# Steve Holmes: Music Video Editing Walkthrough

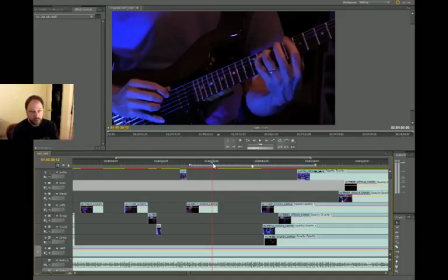When you listen to good musicians, you'll notice that when they play, it often sounds like someone actually singing or talking, right?
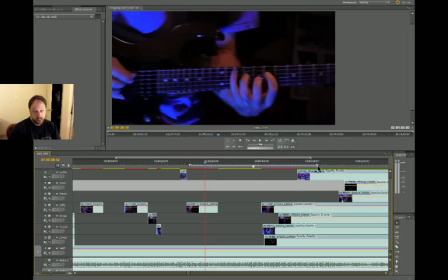And so there'll be, it's like a complete thought, you know, it's like he starts and he finishes it. And usually there's a little bit of space between ending one thought and starting another.
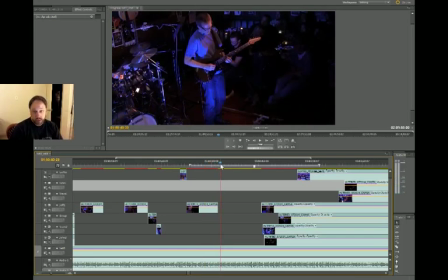And that's usually a good time to cut to a different camera.
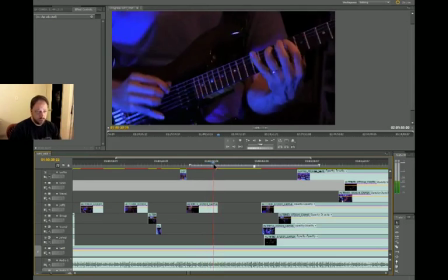Right there, when he's doing, that's like a little space. So I can see his hand moving.
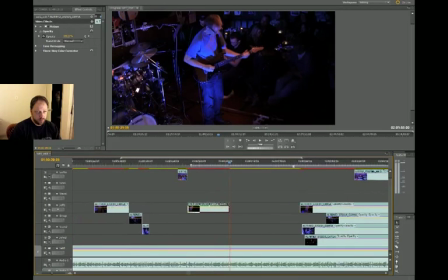So let's cut to the wide camera. Right, so this is the transition we're talking about right here.
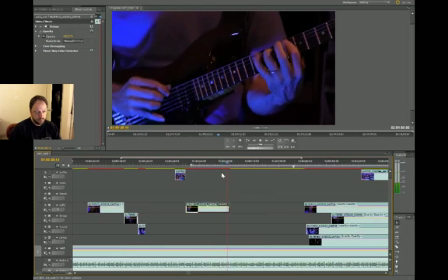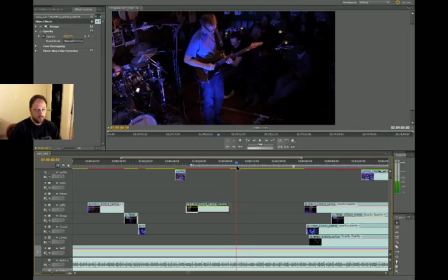Yeah, see? Right there. He's starting another phrase right there. Okay, let's see what's next.
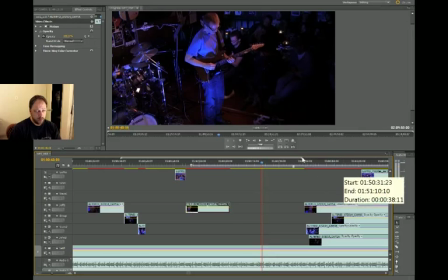All right. Another break, another ending of one phrase and starting of another.
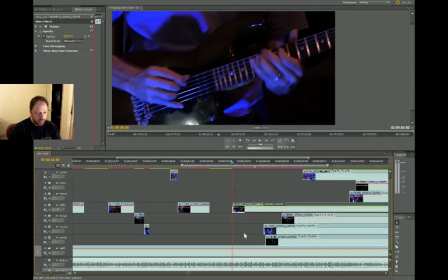So let's go back. Let's go back to the close-up cam. This under the assumption that...
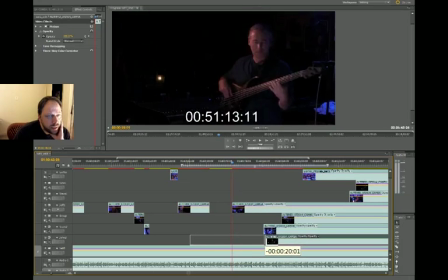Okay, here we go. Checking out the John cam, I see that I'm missing a lot of smiles, which is kind of a bummer. What's going on here, John? Are you smiling? Yes, you are. All right.
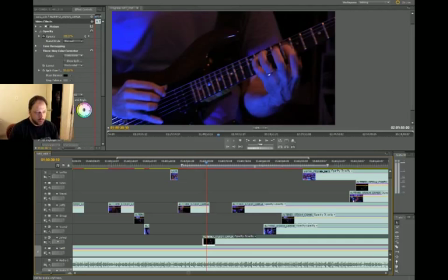Let's go back a little bit and see if we can show that smile of John's.
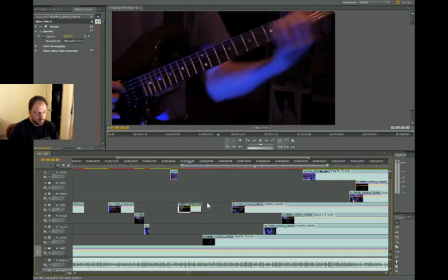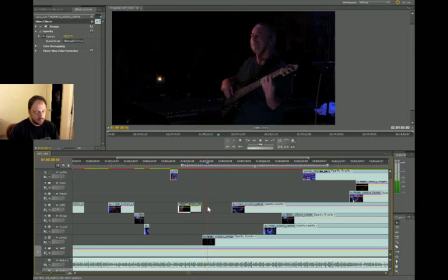maybe that much. I mean, like I said, I want to minimize the amount that I'm not showing the soloist.
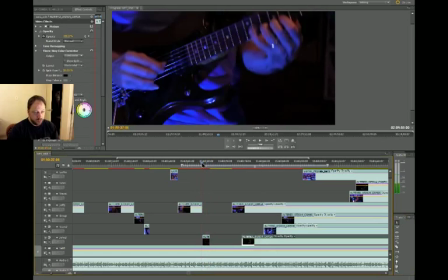But I don't want the cut of John to be so short that it's like, you know, jarring.
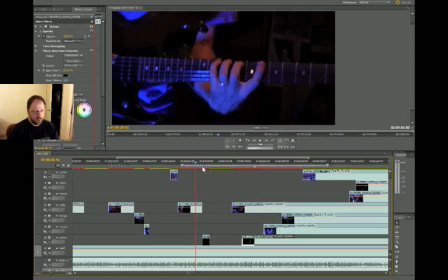Like, what was that?
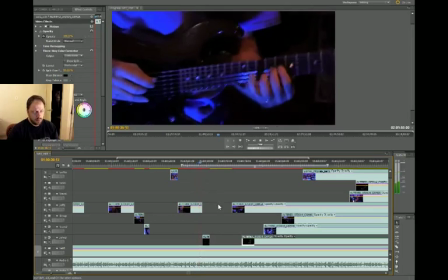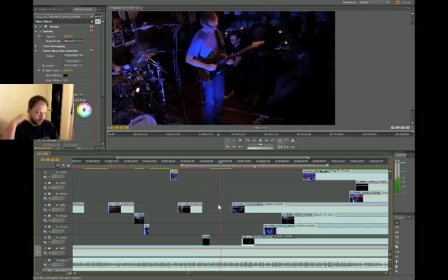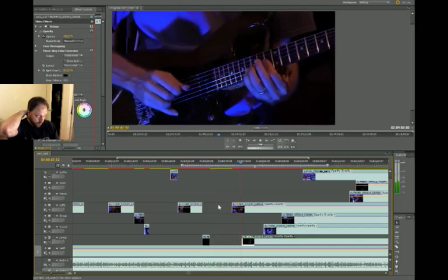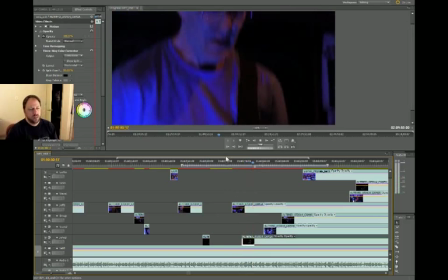Yes. That's awesome.
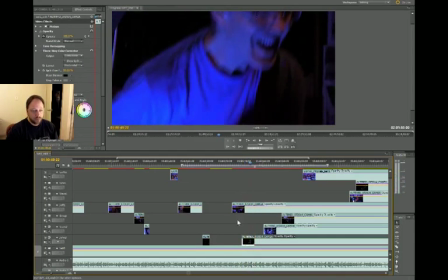Yeah, see that right there? We gotta cut to the wide guitar camera to so we can see that whole shot of him like bending down and making that face because he's really like getting into it.
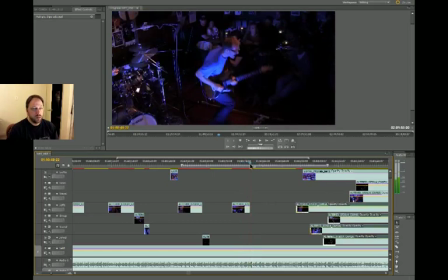Right there, see? That's a good one. Let's do it a little earlier. Let's see how that looks.
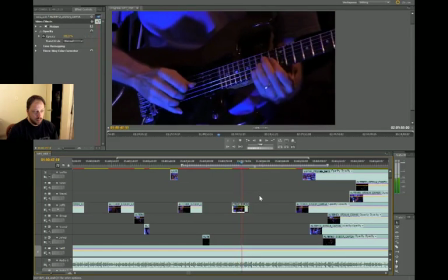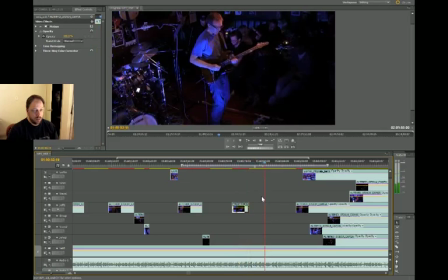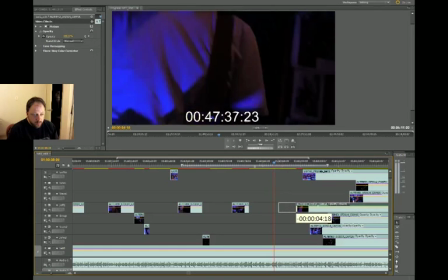All right, back to the close-up cam. See, this is like guitar solo time.
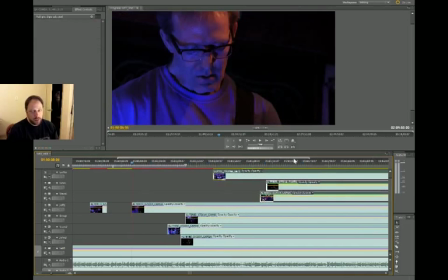It's like far, close, far, close. There's actually a bass solo and a drum solo in here, so I don't know how long, I don't know how much of that we'll get to.
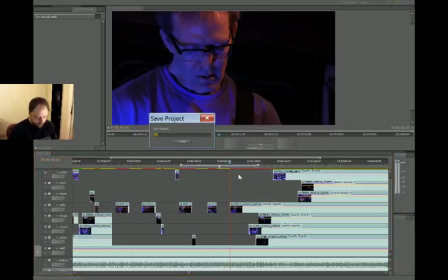I feel like now's a good time to save. So that'll take a moment. Yeah, I don't even know if I'm gonna use this video for anything.
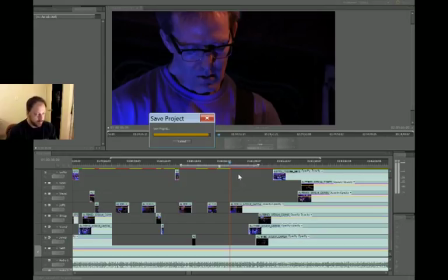The video of me editing that I'm making. I mean, the music video I'll definitely use, but I don't know if I'll end up doing anything with. Making a video. We'll see. Okay, we were going back to the close-up cam, right?
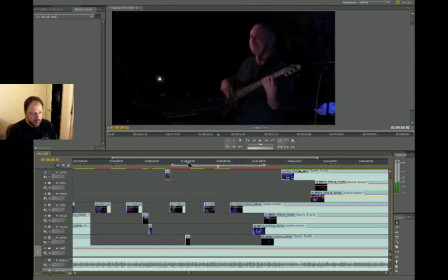We were kind of ping-ponging. We got the smile. And then
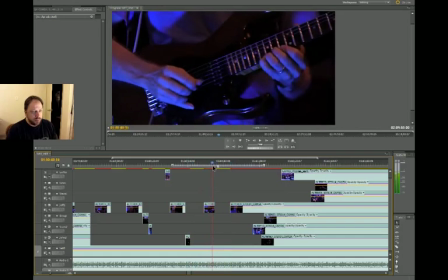Jeff played that big cool note right there.
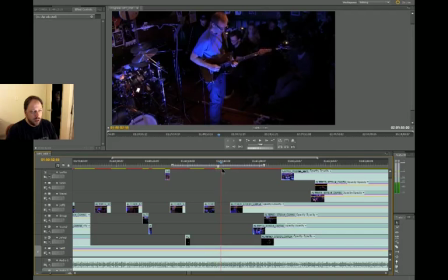We cut to the wide shot to get that. We stayed there, and then we went back to the tight cam. The question is, how long do we stay on that tight camera?
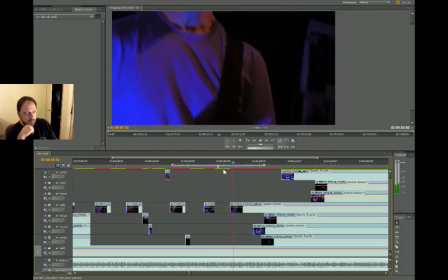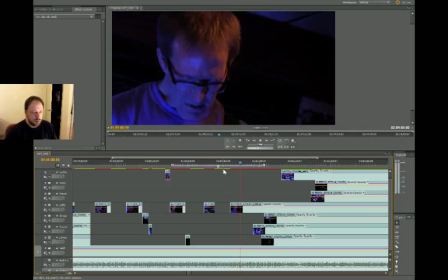Yeah, there's not much we can. Alright, I don't want to cut to the close-up camera till about there.
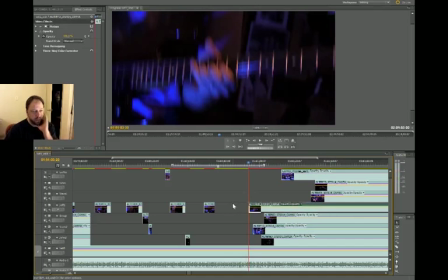So I'm going to scooch that over. That means we need to fill in this space right here. So we have the wide shot. Maybe I can use the whole. Actually, how is the wide shot of
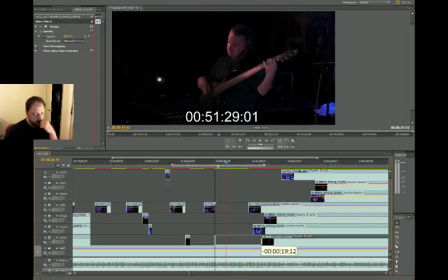John, the bass player? Yeah, another good smile. Let's get that.
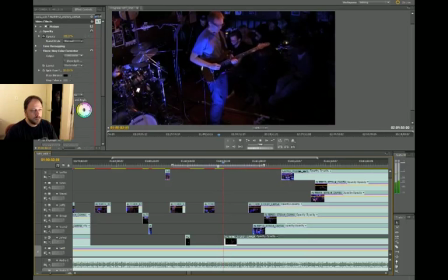Alright. Is there a drum thing happening at that?
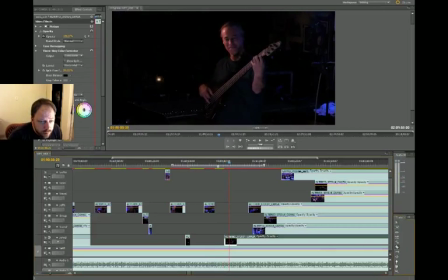Yeah, see? I like that. It's all about showing the reactions because it gives people a sense of, like, you know, what the musicians, the experience that they're having on the stage, you know.
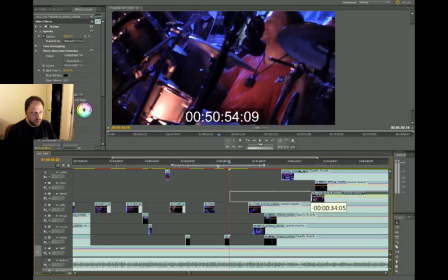Am I doing anything worth showing? Oh, I'm smiling too. Look at that. Can't really tell, though.
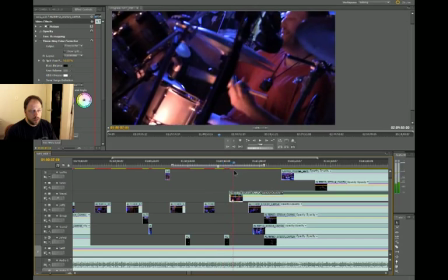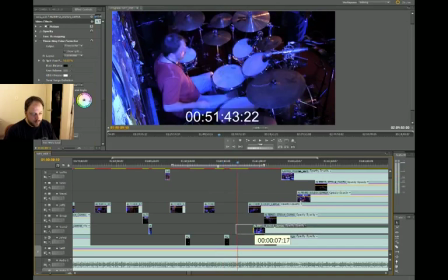Can you tell on the wide drum cam? No, maybe.
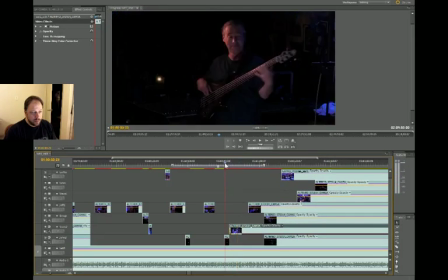Maybe we'll get lucky.
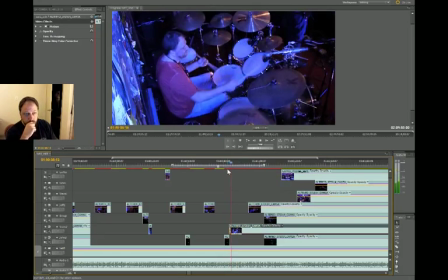No. All right, let's just go back to the wide cam of Jeff here.
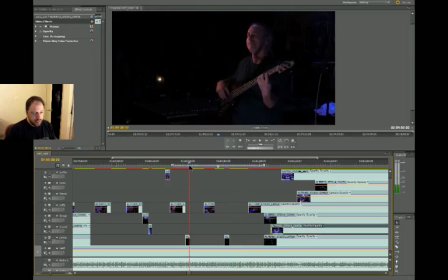See, we're getting like intermittent bass player smiles. All right, that was the last thing we did was this, so let's play it.
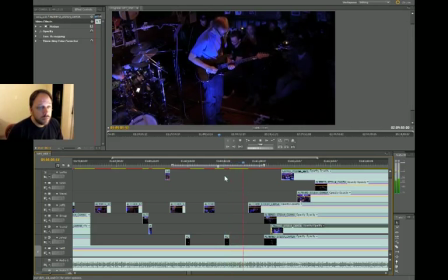Yeah, play that drum fill again. I don't know if we want to show that because we're staying on this wide shot an awfully long time. Maybe we want to divide up like a band-wide shot. Because I need to fill in the space between this and this.
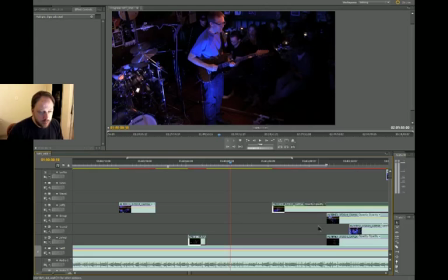Right? Like between this guy and this guy. That's what we're doing right now. And so I'm wondering if I can split the difference between the wide
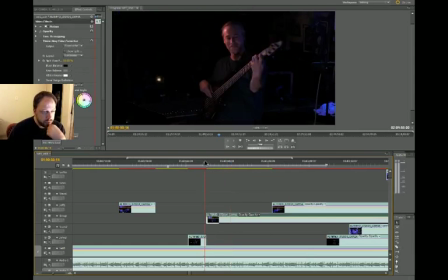Yeah, actually, the wide shot might be the way to go because you can see John smiling still, and you can see me smiling, which we were trying to show before. And then I can just cut away from that back to the Jeff wide cam, which will then lead to the Jeff close cam, right?
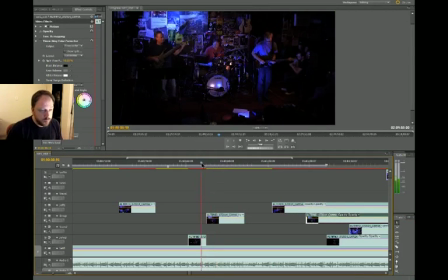The question is, how long do we want to show the wide shot? Right there.
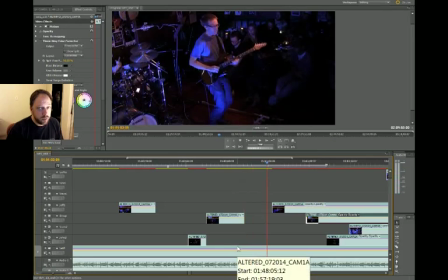Yeah, but see, we're not showing the blows, the blows. There's another one, right? That's like, we should count how many of those there are. The blows, the blows.
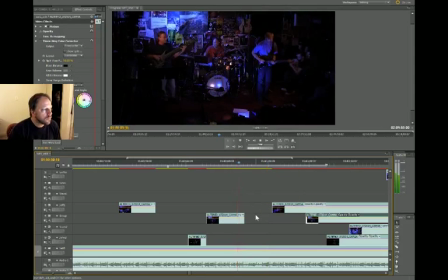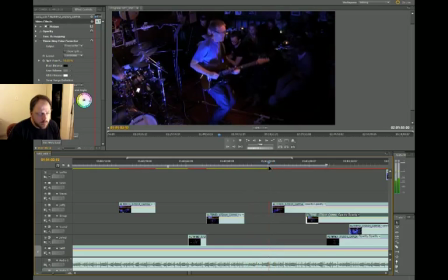Whoa, I kind of like that. Boom, that leg lift right there.
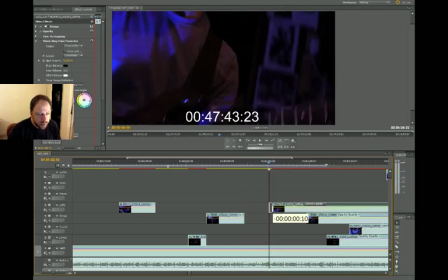Maybe we can get lucky.
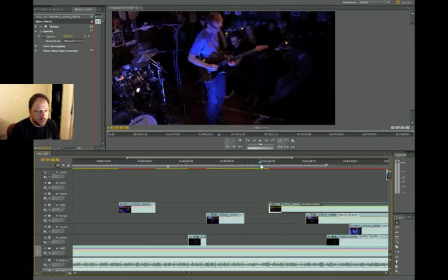How's that transition?
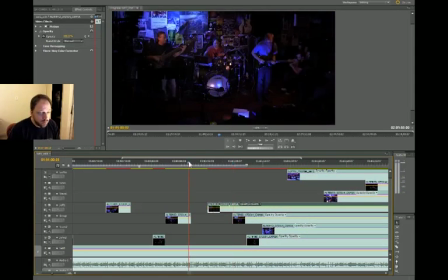All right, see, Jeff is digging in right now. Digging in on Digging Out. That's the name of the tune, remember? Digging Out. Right, so what's happening?
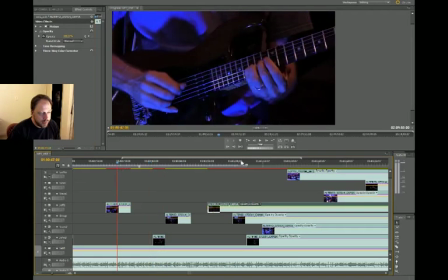Let's take it back. Should we render?